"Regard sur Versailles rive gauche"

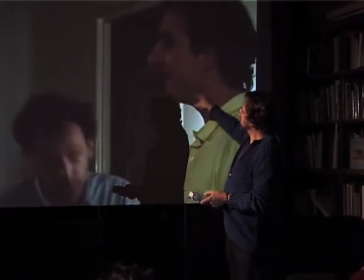[12:02]
Je suis très admiratif du jeu d'acteurs. quand ils vont se parler Michel et Denis en douce c'est
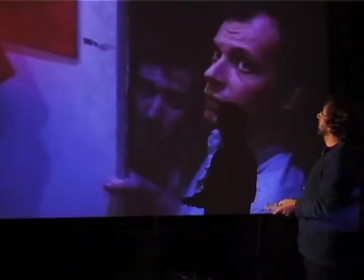[12:10]
un con un radis ? oui oui
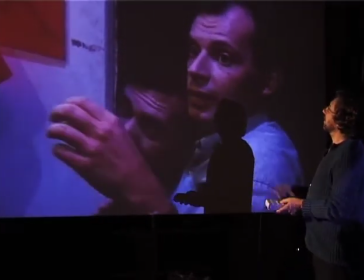[12:17]
il y a des fibres acidulées dans les radis sur le frigo il y en a alors là on était quand même déjà 6 6 acteurs plus la
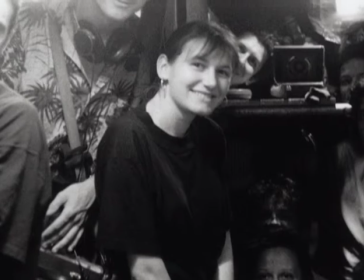[12:24]
caméra dans ce petit couloir ils faisaient très très chaud c'était un enfer on
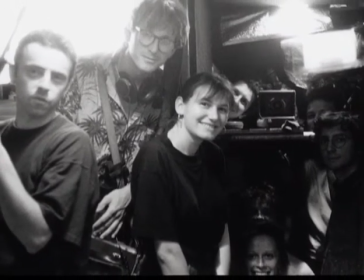[12:30]
maquillait les acteurs on avait droit à une prise après ils étaient de nouveau en âge ce qui fait qu'il y avait une espèce d'urgence à tourner
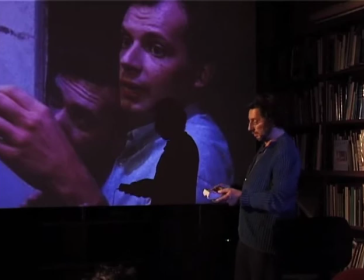[12:38]
bêtement de ça c'est qu'il fallait que ça soit bon tout de suite sinon c'était reparti pour une séance de maquillage trop longue par rapport au temps
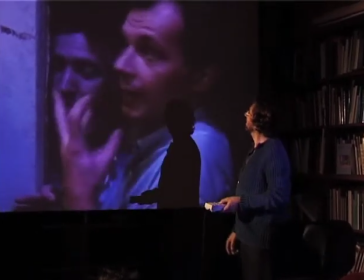[12:47]
qu'on avait pour faire le film ça fait comme l'effet de l'Alka-Selzer ça libère je ne suis pas forcément d'accord
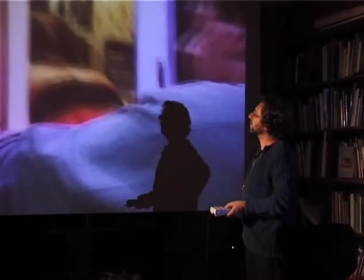[12:54]
pour le radine tu vas voir mademoiselle il faut manger un petit quelque chose
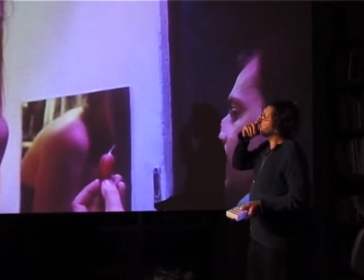[13:01]
Ariane Périer je l'avais rencontré pour une publicité, je ne sais plus pour quelle marque.
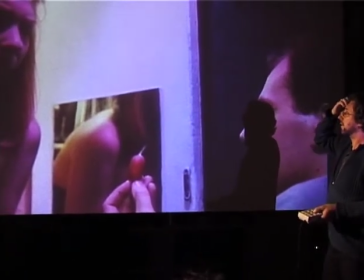[13:08]
Ils cherchaient des mannequins, etc. Moi, je voulais quelqu'un surtout de drôle, et ça a été Ariane.
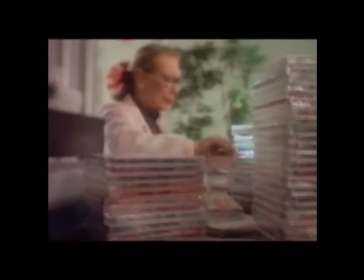[13:15]
Elle faisait une caissière qui était débordée par tous ces gens qui venaient acheter des disques.
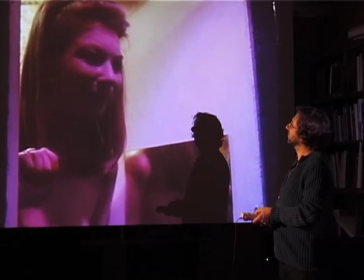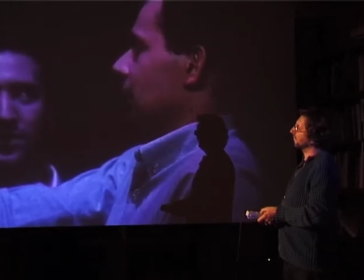[13:26] C'est pas sale radis. En tout cas, elle a une paire de flotteurs.
Alors ça, j'adore, elle a une paire de flotteurs.
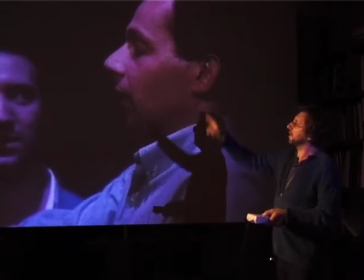[13:33]
Et ça passait aussi toujours à là, sans projection, c'est drôle. Les gens riaient encore d'Ariane venant de partir vomir.
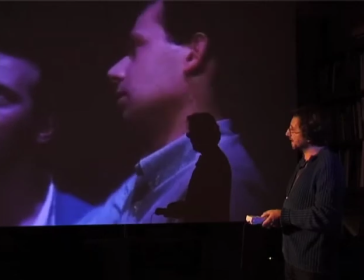[13:41]
Il y a comme ça des répliques qui passaient toujours à l'âge.
On aurait pas une, toi. Mathieu, je te présente Claire, une amie.
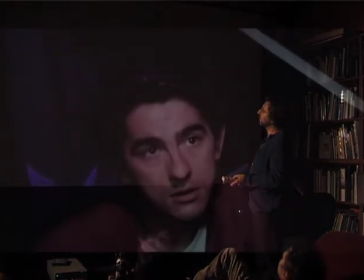[13:48] Claire. C'est un trait de studio.
Tac, là, je vais passer en gros plan. Et juste ça, du cinéma, c'est très facile.
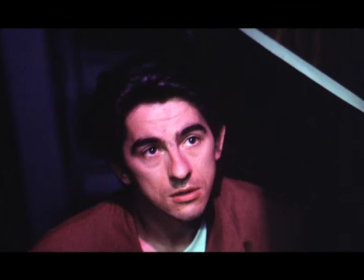[13:54]
J'avais vu ça chez Truffaut. Pour montrer que quelqu'un tombe amoureux, vous faites un gros plan. Le regard est tenu un peu et ça suffit.
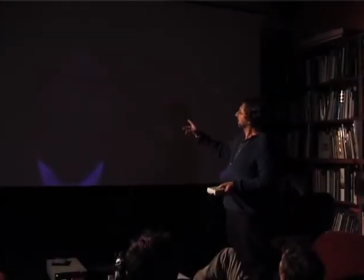[14:01]
Il n'y a pas besoin de trouver plein d'explications psychologiques.
Comment ça se passe, ça va, l'ambiance ?
Là, on voit tout de suite qu'il accroche à... Et du coup, il va être troublé. Il commence à dire que c'est possible d'aller à la soirée.
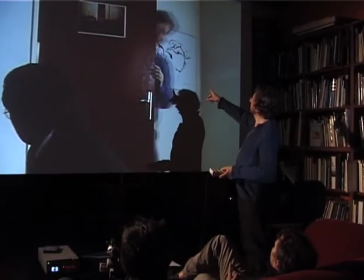[14:12]
J'aime beaucoup cette scène avec Philippe.
Allez, hop ! Tout le monde en piste !
Il déchante.
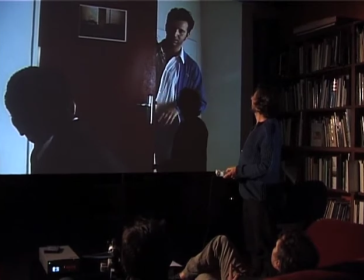[14:17]
Les petites valses. Là, là, là, là. J'aimais beaucoup ça.
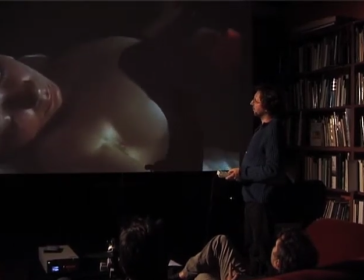[14:27]
Le temps se pose.
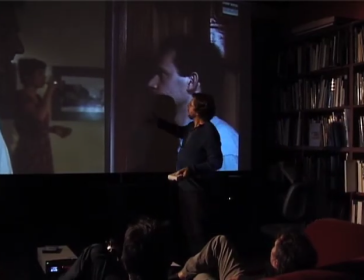[14:29]
Alors ça, c'est un long plan séquence qui était intéressant parce que tous les acteurs vont passer et ils ne pouvaient pas sortir du champ.
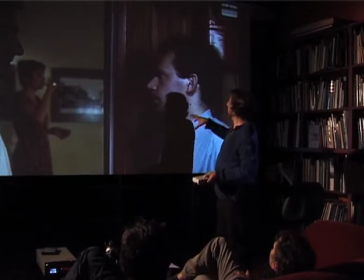[14:39]
La caméra était à la place de la sortie de la pièce et ils ne pouvaient pas... J'ai prévu mon plan, sauf que les acteurs ne pouvaient pas quitter le décor. Du coup, on a mis la caméra, non pas sur pied, mais sur des tubes fixés au plafond.
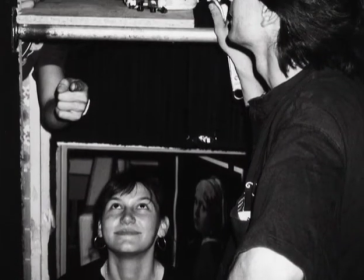[14:56]
Et donc, les acteurs vont sortir en passant en dessous de la caméra. Mais du coup, Pierre, le chef-hop, ne pouvait pas accéder à l'œilleton pour cadrer.
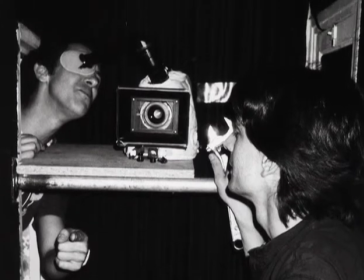[15:03]
Et du coup, on avait loué une espèce de périscope, de renvoi comme ça, il faut regarder ça sur photo, de renvoi optique.
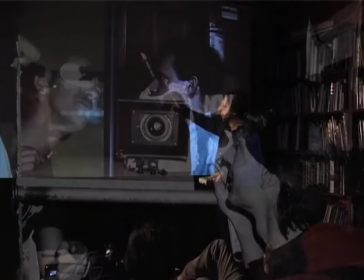[15:12]
Et Pierre était dans les toilettes et les acteurs passaient sous la caméra et s'entassaient sous la caméra tant que le plan n'était pas fini.
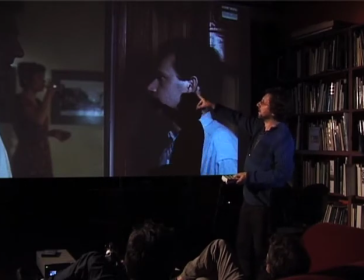[15:20]
C'est un long plan séquence et je reste admiratif des acteurs, comment c'est cadencé, à quel point ils accélèrent, à quel moment ils arrivent exactement à point nommé dans la scène par un jeu d'entrée-sortie.
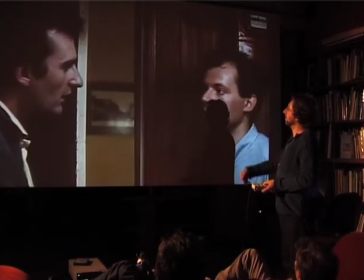[15:34] Ils sautent là, non plus, ça pue, non mais c'est vrai que ça pue.
Hop, là il passe sous la caméra.
Bah écoute, bah voilà, t'as une bonne raison de rester avec elle, t'as qu'à nous rejoindre à la soirée après ta veste.
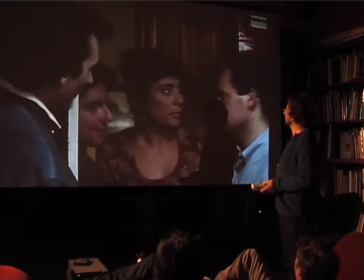[15:42]
Tac.
Qu'est-ce qu'il se passe ? Bah il faut quelqu'un reste avec Chantal parce que ça va pas mieux, pis c'est pas sa copine à lui. Euh, tu viens Claire ?
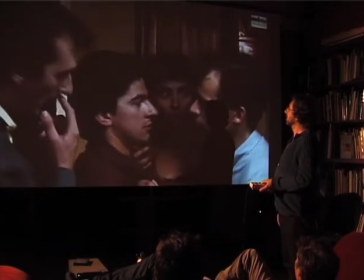[15:47] Non parce qu'il y a trois garçons, on pourra pas rentrer. Attends, toi Mathieu, tu retournes.
Alors comment Michel l'éjecte là ? Je crois que c'était épouvantable.
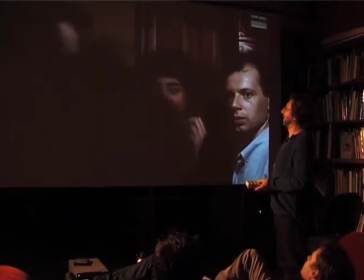[15:52] Oui enfin, avec vous elle le sera moins. Ouais d'accord. Merci. Bon bah moi je vous la souhaite bien bonne hein.
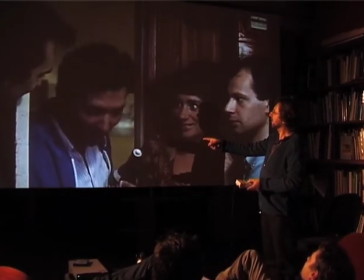[15:58] C'est là que je vous laisse.
Allusion au gros lolo.
Merci pour ce petit moment. Non, mais tu vas pas la soirée ?
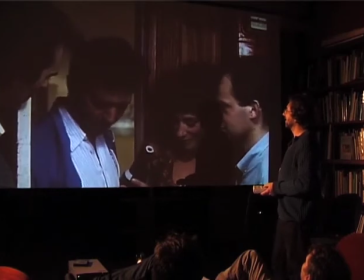[16:05] Non, parce que là, demain matin, je fais un petit footing avec mon gamin. Après, je dois...
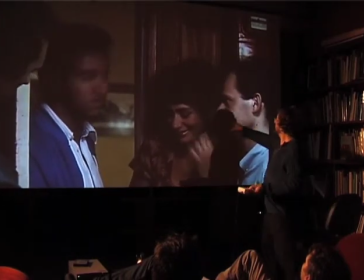[16:11]
Là, ils ont vraiment le fou rire tous les deux.
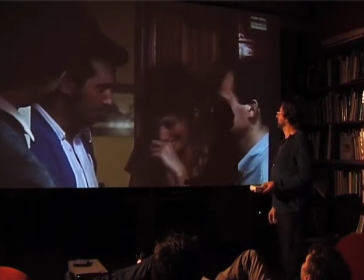[16:12]
Ils riaient vraiment de Philippe. Ça la fait rire. Il a intégré ça. Puis voilà, quoi.
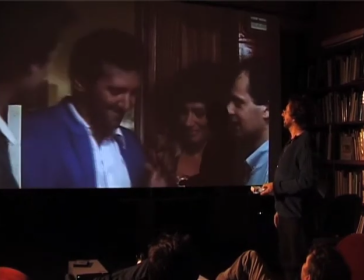[16:18] Allez, ciao. Ciao, ciao. Bien, les gars. Ciao, oui. Salut, André. Salut. A bientôt.
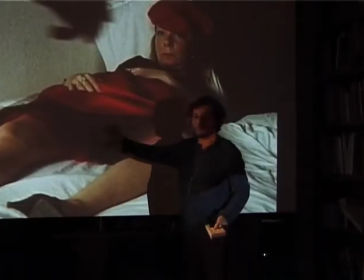[16:25]
Alors ça, c'est énorme. Une espèce de jupe de tulle. Ça crée une espèce de béance effrayante.
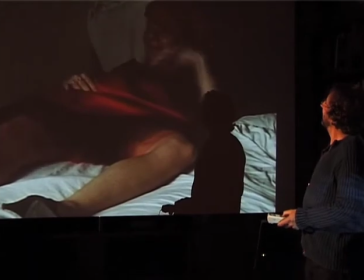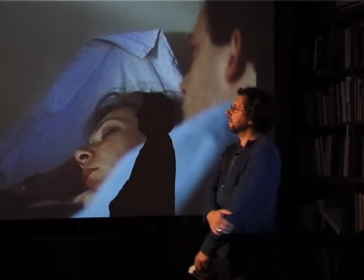[16:36]
Là, on était vraiment très, très fatigué. C'était des journées de, je ne sais pas, de 15 heures.
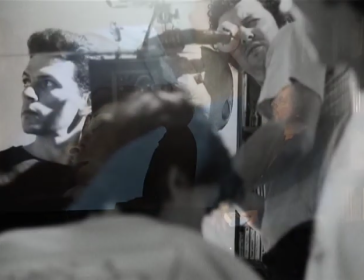[16:44]
Moi, c'était un cauchemar parce qu'en plus, je dormais vraiment dans mon lit. Donc, je me cauchemardais tous les matins que l'équipe m'entourait avec la perche, la caméra.
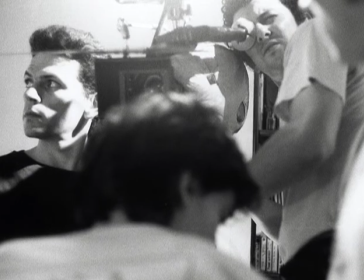[16:52]
Et je devais me réveiller au milieu de tout le monde qui m'attendait. J'ai l'impression de ne pas respirer du tout.
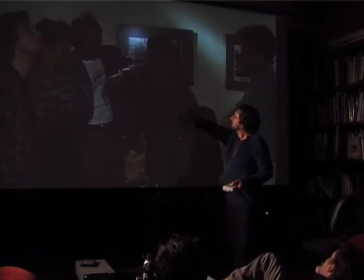[17:01]
Michel, je l'avais appelé deux jours avant, il m'avait joué au téléphone, deux airs d'accordéon, les yeux noirs, et hop, c'était intégré au film.
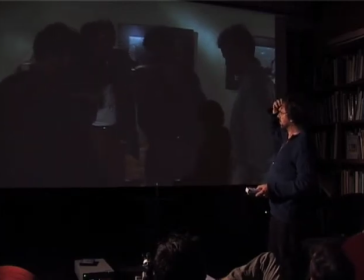[17:09]
Ce qui était chouette, c'est une espèce de légèreté comme ça, de choisir les... ça se toussait fait très vite. C'est en allant au Festival de Belfort, j'ai rencontré à l'époque Noémie Lofsky, Christian Vincent, puis j'ai vu que c'était des gens proches de moi, un peu comme moi, qui pouvaient faire des films personnels,
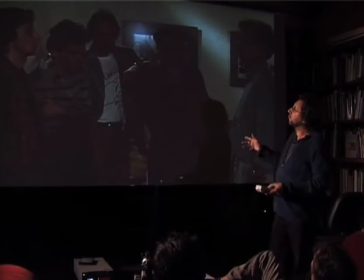[17:27]
Et entre le festival de Belfort et Versailles gauche, il y a eu quelques mois où ça s'est monté très, très vite avec Flagrant Daily,
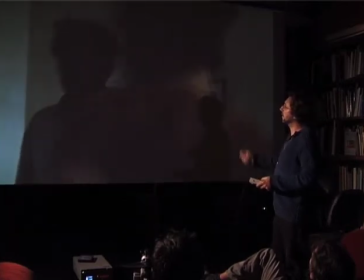[17:33]
la société pour laquelle, à l'époque, je travaillais pour des films de commandes avec Eric Misler.
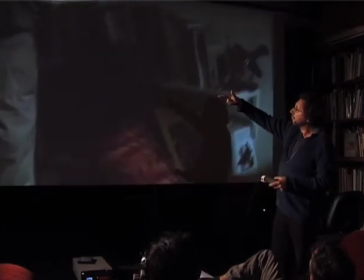[17:40]
Et je faisais quelques publicités avec Nono, justement, qui fait le batteur, là,
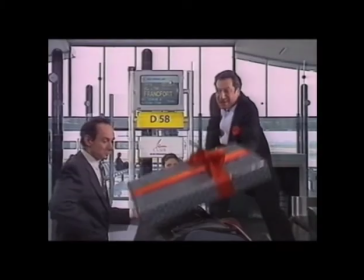[17:47]
et qui avait créé comme ça un groupe qui s'appelait le groupe Solde, que j'avais intégré.
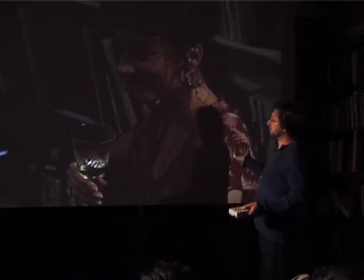[17:53]
Moi, j'ai découvert ça avec ce premier court-métrage, c'est que la mise en scène, c'est vraiment exploiter tout ce qui arrive. La salle de bâté trop petite, on en fait autre chose. Et Arnaud, le personnage, c'est tout l'inverse. C'est-à-dire qu'il n'accueille pas tout ce qui arrive. Tous ces gens restent des intrus. Quand ils vont danser, etc., il aurait pu du coup même danser avec elle.
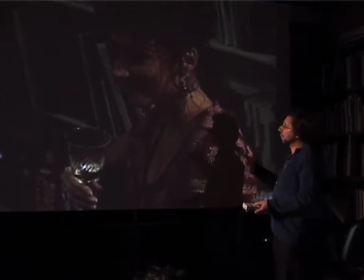[18:12]
Il ne va pas exploiter tout ce qui arrive, tout ce que proposent les gens. Alors que la mise en scène, c'est vraiment ça.
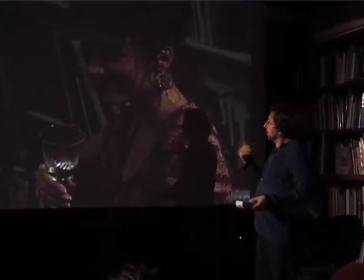[18:17]
Dès qu'un acteur... Chacun rajoute quelque chose à l'édifice.
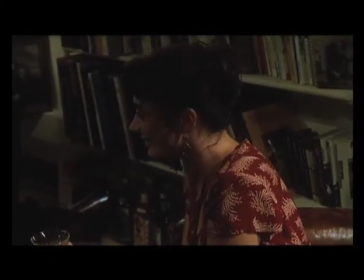[18:24]
Ce n'est pas toujours tel qu'on l'imaginait, mais il faut avoir la vitesse pour vite comprendre que c'est mieux que ce qu'on avait prévu.
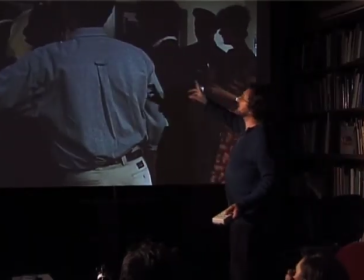[18:37]
Ça c'est la magie des plans avec plein d'acteurs, parce que c'était compliqué, il fallait un peu attraper, il fallait se présenter, il n'y avait pas à suivre particulièrement une chose.
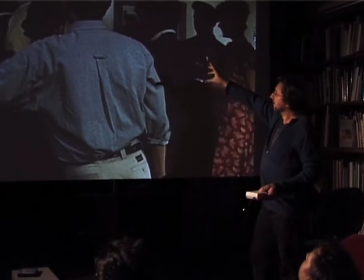[18:44]
Mais ce qui était chouette, c'est la dernière présentation du plan, c'est clair. Il y a quelque chose comme ça de clair dans cette ultime présentation presque mélancolique d'Arnaud.
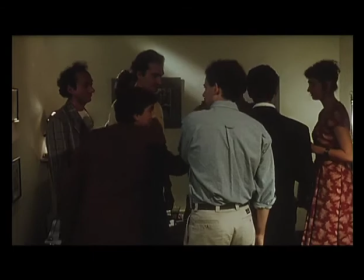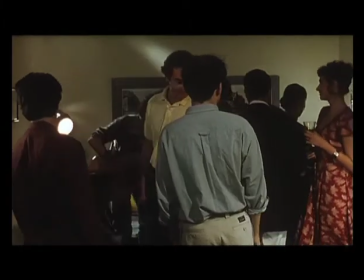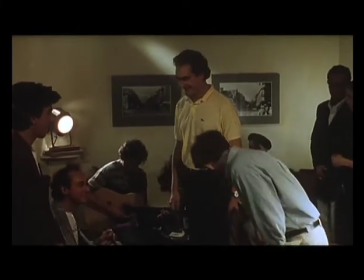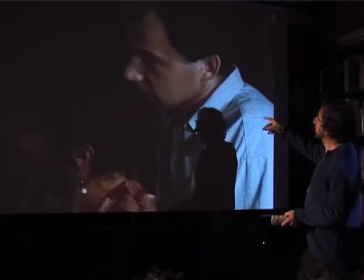[19:16]
Ça c'était l'image un peu emblématique du film, c'est-à-dire Denis dans le dos d'Isabelle,
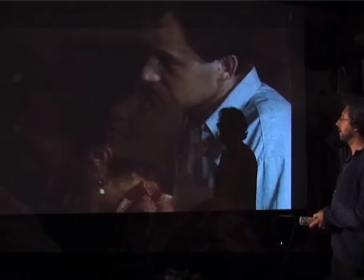[19:25]
elle l'a humant mais ne pouvant l'attraper, elle lui échappe.
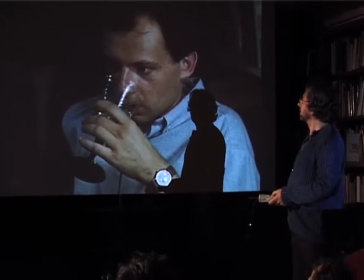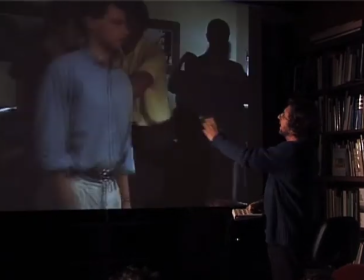[19:37]
Alors ça c'est marrant, l'essai de scan et de volet comme ça,
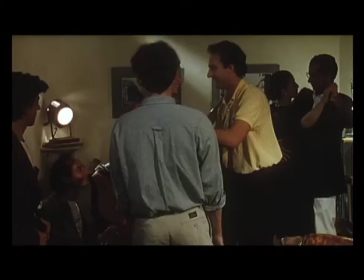[19:40]
il passe sur l'image et là j'ai même tenté un espèce d'arrêt sur acteur, c'est-à-dire que l'acteur va
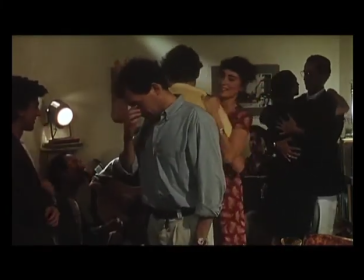[19:52]
alors que ça continue autour. Il y a une espèce de gel, non pas d'image, mais d'acteur. Attention.
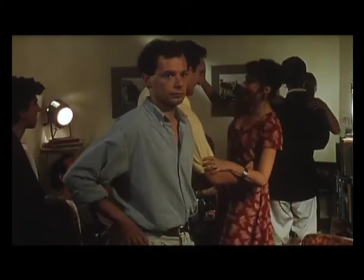[20:01]
Comme on fait un arrêt sur image, là on fait un arrêt sur acteur. Touk.
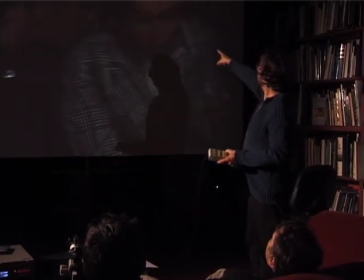[20:07]
Alors ça c'est marrant parce que regardez, Nono il est là, ils discutent ensemble tous les deux. C'est toujours des histoires pour montrer le passage du temps. Alors là, la mise en scène est un peu voyante.